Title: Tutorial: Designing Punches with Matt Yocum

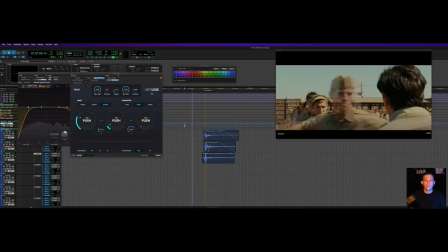(12:20)
Okay. So it gave me a little bit nice of a boost of a low end there. so now that's feeling like already a pretty full punch if I take off the high end that feels good too because you feel the knuckle impact from the mid-range in this one so maybe I'll take down the high end just a little bit
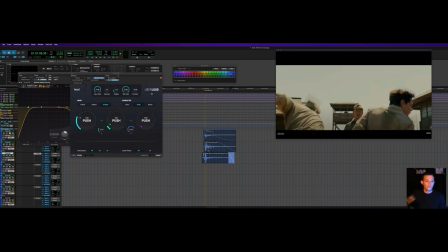(12:41)
and shorten the sustain on it I
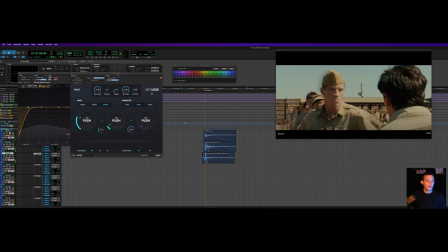(12:49)
just got to do my fades okay that feels pretty good to me that feels like knuckles impacting this is the first time so one of the considerations is that this is the first time
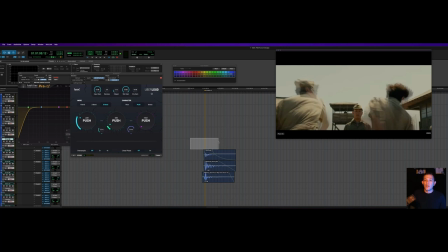(13:03)
that our our captain here the leader of the group is getting punched in the face so I don't want to add like a ton of blood I don't want to like break his cheekbone on the very first hit right so I'm not going to hear like bones cracking but
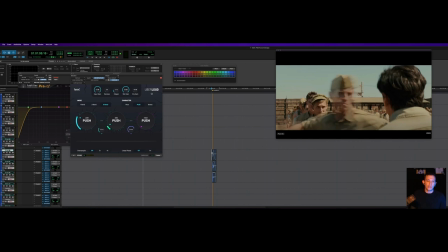(13:19)
what I would do is as the soldiers line up and continue to punch him and more are going to come along later in the scene,
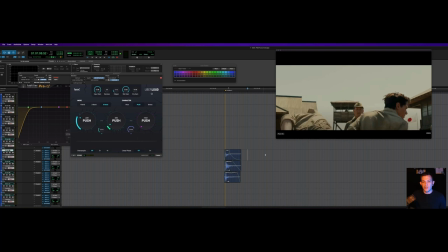(13:27)
every time that I build out, you know, this punch and variations of it, I might start to add more and more like crunchy sounds on top.
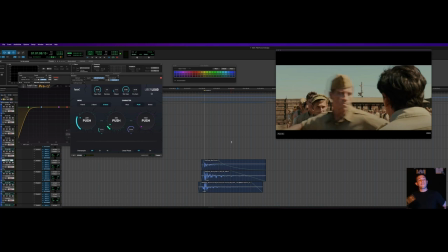(13:36)
So maybe, you know, if we were going to pretend like this was the, you know, the fifth time he's getting punched or the 10th time he's getting punched instead of the first,
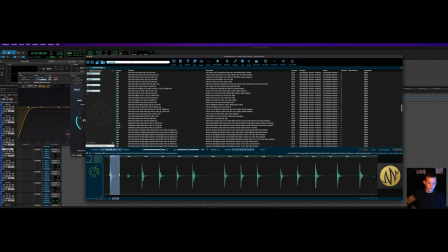(13:46)
let's go in here and take a look for sort of a crunchier element. Let's look for punch. Actually, let's just go for bone break. Let's just say, let's just pretend like he's going to get his nose broken on this punch and still keep it realistic.
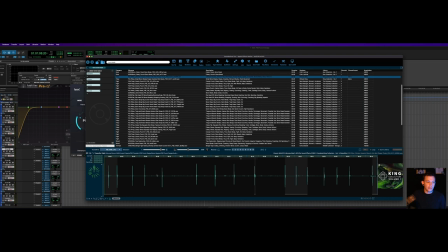(14:09)
So there's some gore snaps, but these have a ton of reverb on them, which I'm not interested in because they're outdoors and they're standing in sort of a sand pit area, so there wouldn't be a ton of natural reverb.
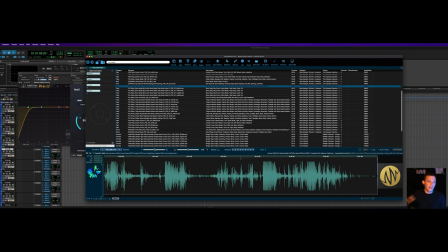(14:21)
That's got some nice crunch on the end in our Odyssey collection. Okay, sorry, that's loud. That's huge.
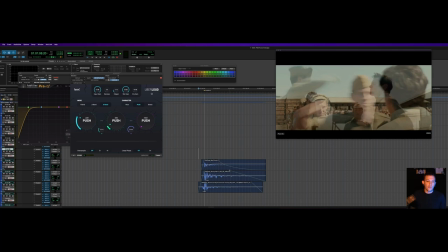Okay, so this is kind of a nice blood spurt element. So if, you know, if after the punch his face turned and we saw some blood coming out of his nose or,
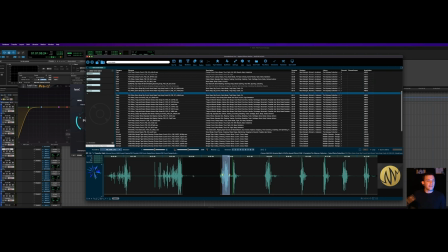(14:47)
you know, around his eyes or wherever he's getting hit, having a little bit of blood squish will help upsell that, uh, idea that his skin is being split by the impact of this, the weight of this punch.
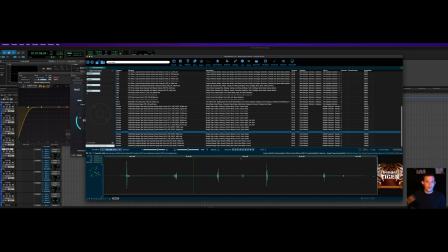It's kind of a nice element too. That's actually a Bengal tiger, uh, biting into some chicken bones.
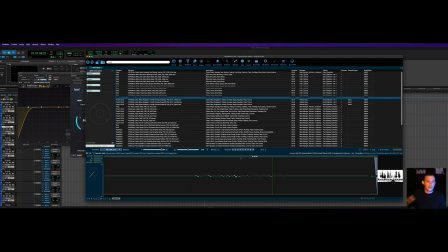(15:27)
Let's just do, um, let's do celery search.
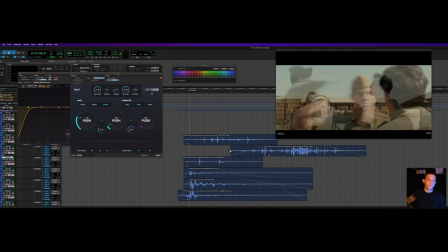(15:43)
Okay, I would buy that as a more realistic element of somebody getting his nose broken. So, here's the thing. These are these sort of longer, gorier elements, right?
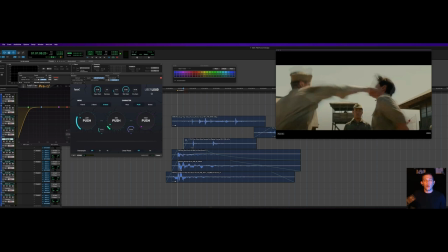(15:53)
you might think okay well like so how do I line this all up on the transient the thing about creating these sort of gore sweetener toppers to the stuff is that you actually don't want to layer all of that transient material on top of each other the same way that we did for
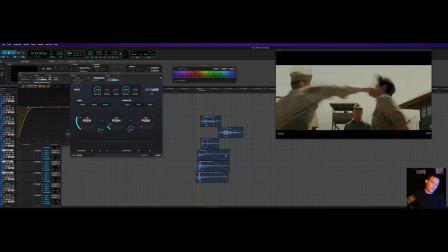(16:09)
our punch because the thing about the punch is you can think of it as a separate element um in fact you know they're most I would say
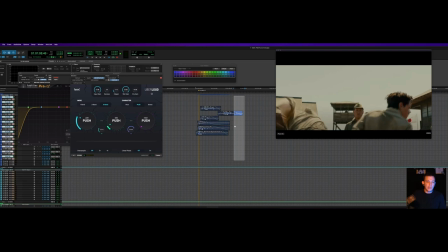(16:17)
most people probably don't cut this wide across two pre-dubs but there could be an argument for saying that you know the punch might live down on uh on b and the gore might live up on a if that's how we were organizing our tracks because then you know let's say we
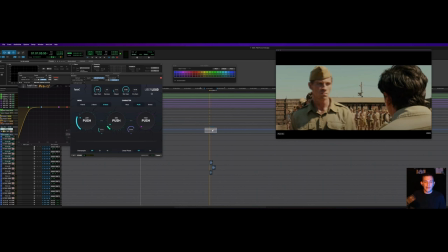(16:33)
cut in a bunch of um variations where there's gore for you know him getting more and more and more uh injured you know the mixer might want to you know bring the level of this vca down and then ride it up over time so that the gore gets louder as the punches
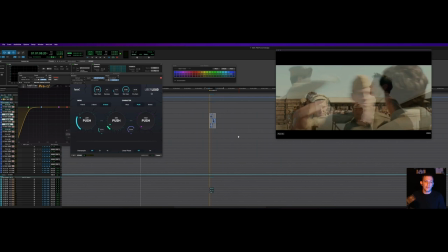(16:49)
take place. Just as an example, just for the purposes of this demonstration, I'm just going to keep it all on the same pre-dub. I probably would keep it on the same pre-dub anyhow, but just a consideration that would be something to ask your mixer and or supervisor for their preference.
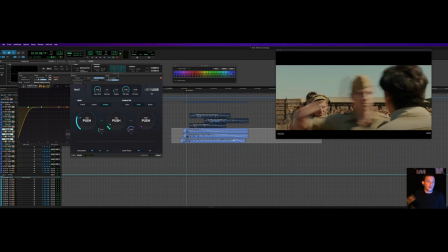(17:05)
So let's hear these elements individually. So let's get a reminder. Here's just our punch elements that are soloed.
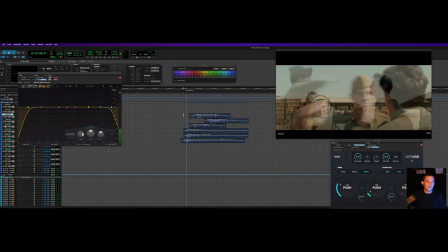(17:14)
Okay, that's a good sounding punch. Now here's the elements we just chose. That's a good nose break sound. That's a crunchy wetter bone sound and that's like a squish. So the problem is that if I line up all the transients,
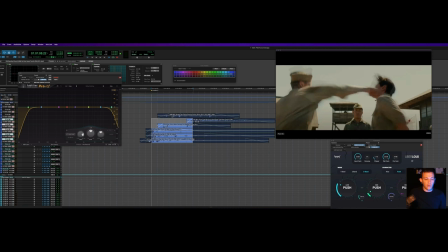(17:31)
the transient here is going to obscure the sound of the bone break because it's usually going to be a fairly loud sound and so we're not going to have a whole lot of headroom to put a ton more information. so we're going to use time uh you know from left to right here on the timeline
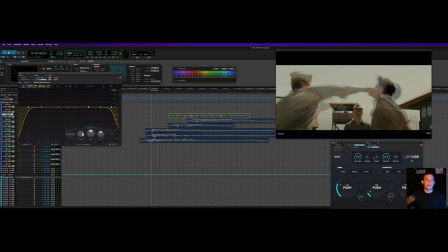(17:47)
to help us sort of scoop it out and you can actually sort of layer in sounds fairly distant from one another and get away with a lot and i'll show you what i mean so i want less of this top squishy one it's the one where the tiger's chewing uh that's good about like that i've turned it down about 10 db
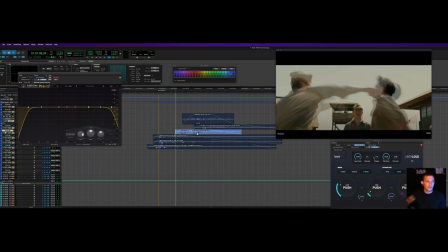(18:06)
the blood spur can come down a little further and I'm placing this further out and then these are
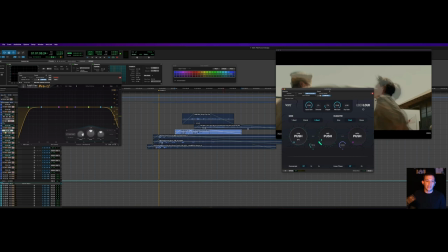(18:15)
really nice I'm actually going to limit these to make them louder so already that's better maybe a little low a little bit of everything over saturation
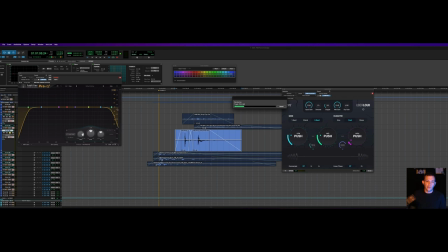(18:29)
oops I want that on continuous file let's try that one more time.
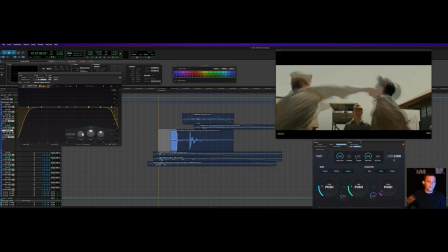(18:38)
Okay, so that's a pretty nasty sounding like nose break, jaw break there. So I'm going to do that. So a couple frames after. And the reason is if I expand these so you can see
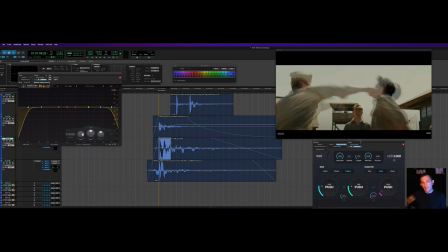(18:52)
the transient of this punch is really lasting about two, like one, two, maybe three frames of sustained volume right so I want to make sure that the headroom has started to come down so that there's you know space for a new
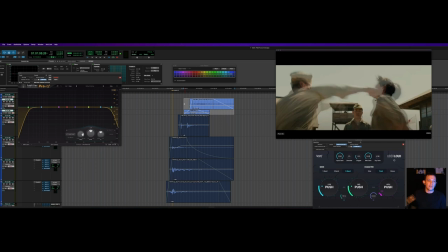(19:10)
element and it's actually gonna sound okay to have it sort of spread out across time like this and in fact it'll it'll be helpful to do this
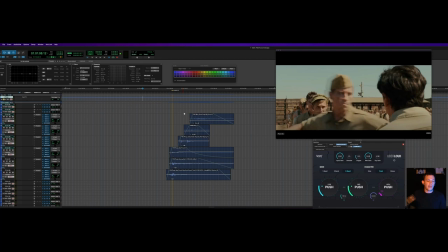(19:18)
so I'm going to bring the size back down these real quick just so it's a little more realistic to look at get rid my eq here
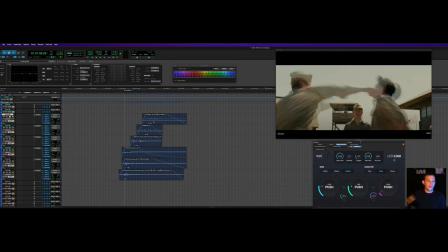(19:26)
so here they are all together now all right so now this element sounding a little loud bring that down let's try meeting this one all together and
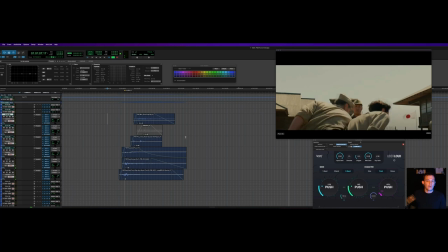(19:42)
then i think that's separated a little too much so i'm gonna try this okay so it sounds a little cartoony if i'm honest that's a good decent nose break